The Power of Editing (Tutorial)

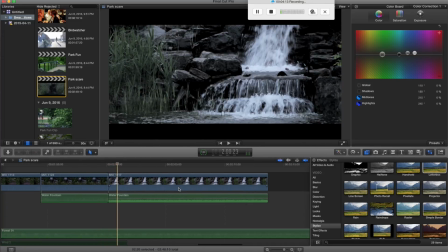9:02 You go from little fountain noise to boom, the big fountain. And that right there is what makes it a bit scarier.
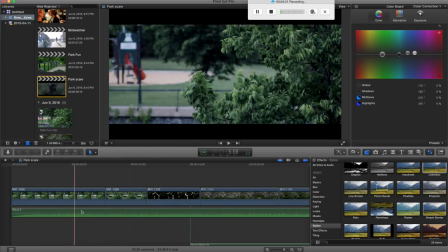9:11 I think that the 20 frames per second really helped out in the in the feel that you get from this video.
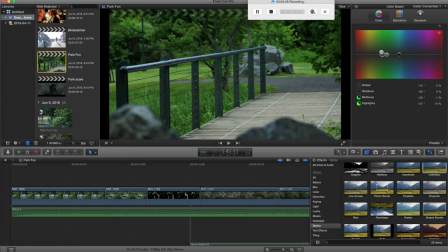9:20 And then if you go into the fun video, the reason why it's
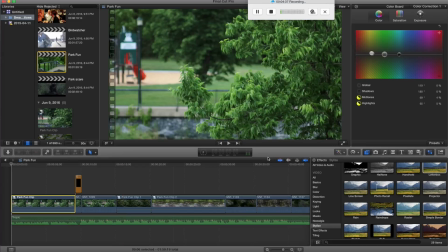9:26 less scary, is because I did the opposite with the colors. So color grading on this one looks like this. So I have here my exposure, I brought up my highlights. Saturation, I brought it up instead of down, so give it, it obviously has great color to it, so I kept that in there.
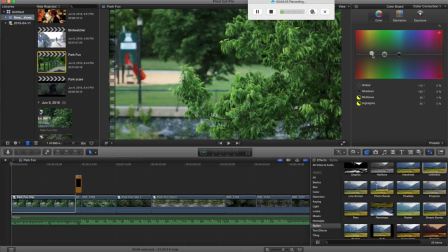9:46 And I put the midtones and the highlights. I usually only play with the midtones and the highlights, and I put those up in the light yellow / green, because that was the feel of that shot.
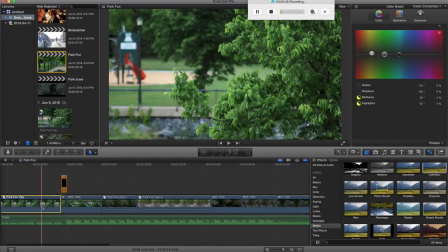9:57 And then I added an uplifting song, took out those letterbox, and there's some slow motions going on. Sorry, not slow motion, fast forwards going on here that gives you that feel of, you know, a fun video.
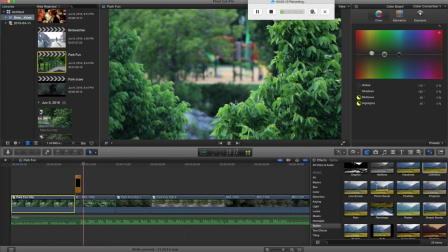10:11 Like this whole thing is fast forward.
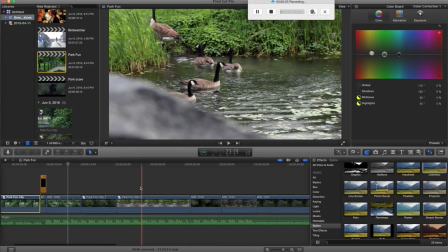10:15 And then here you would have, you know, the same pattern of color that I was using. And then I added this shot that was not in the previous video, because obviously you don't want to have anything like a duck is a nice creature. It's a nice, you know, it doesn't fit in the other video.
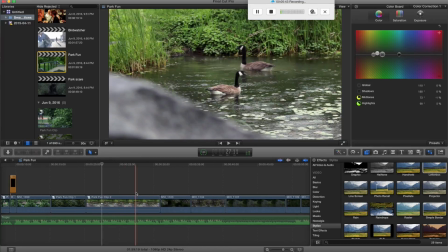10:34 So I put it in this one, and it really like allows you to, you know, to see movement and something cool going on. And you know, a duck is a nice creature, so it gives you that feel to it.
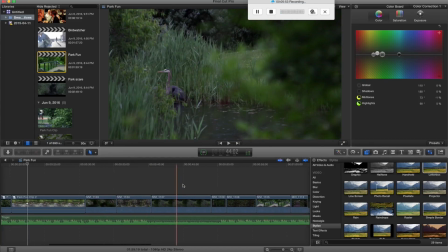10:45 And then pretty much the same thing.
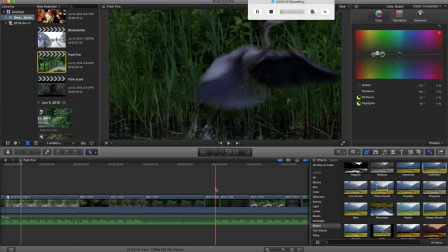10:48 This same scene that was scary in the first video is actually just a transition scene when the beat drops right here. Boom. Then the beat drops, and then boom, he just flies away. And you know, the video goes on.
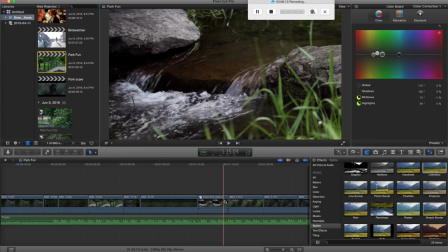11:03 There's nothing much going on, but it's just really uplifting and really cool. And then of course the fountain looks pretty cool.
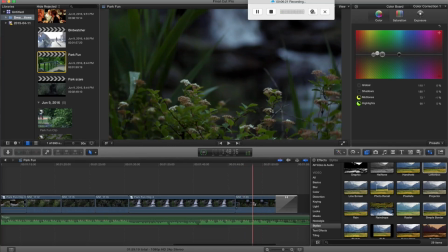11:11 And then it just slightly, I put a clean burn effect, and it slightly pans out and fades out with the music.
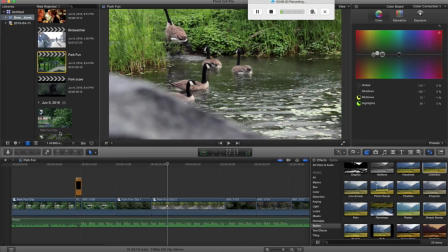11:20 So this video is all in nice and everything, with the exact same footage that I used for the scarier video,
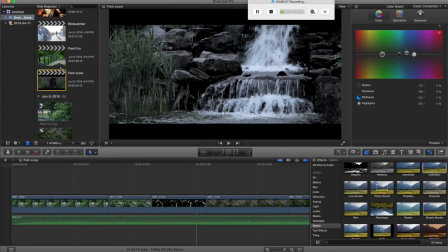11:29 which is kind of crazy because editing does make a huge difference.
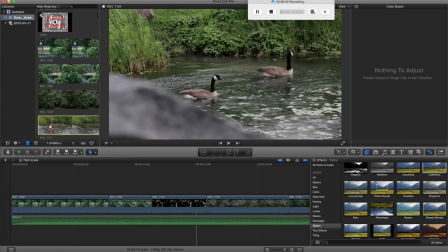11:33 And just to show you the original shots, for example, you know, they look very normal.
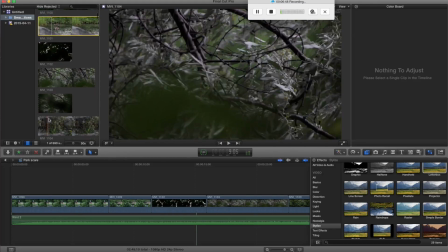11:40 There's nothing going on with them specific. These are the original shots.
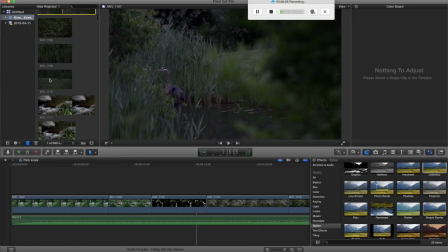11:47 So they tend towards a bit more the scary side, I guess, but they have,
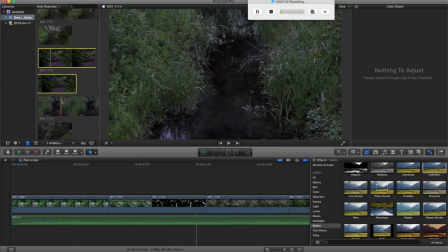11:52 you know, some cool green color to it that I can use because I shoot in neutral, so that allows me to
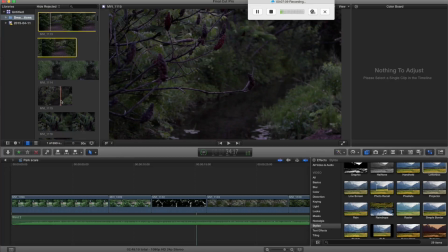11:59 really pull out the color after, you know, go get that green.
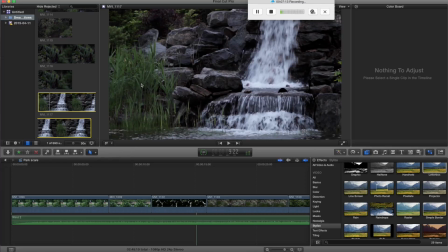12:04 For example, here I can go get that green out of there to give me,
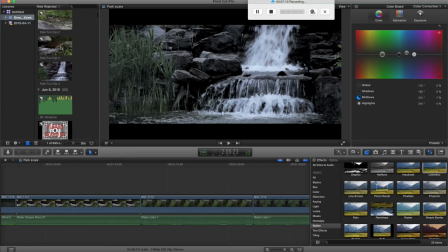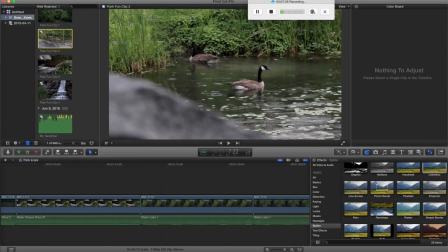12:16 you know, something like this. Or, you know, I could get this green right here, even though the video doesn't necessarily, you know, you can go get those colors easier after. Hey guys, thanks for watching my video. Please, if you liked it, give me a thumbs up, subscribe to my channel, and for anybody that was wondering what I was using as camera and lens, for the lens I was using this push action Canon EF lens. It's a 70 by 210 millimeter, and it's not the best lens, but it's really good for what I was using it for, and it gives you great shots. So definitely recommend it. It's only an f4, and I got some great shots out of it. And I was using my Rebel T3i Canon camera DSLR that I'm filming with right now, and a really cheap tripod.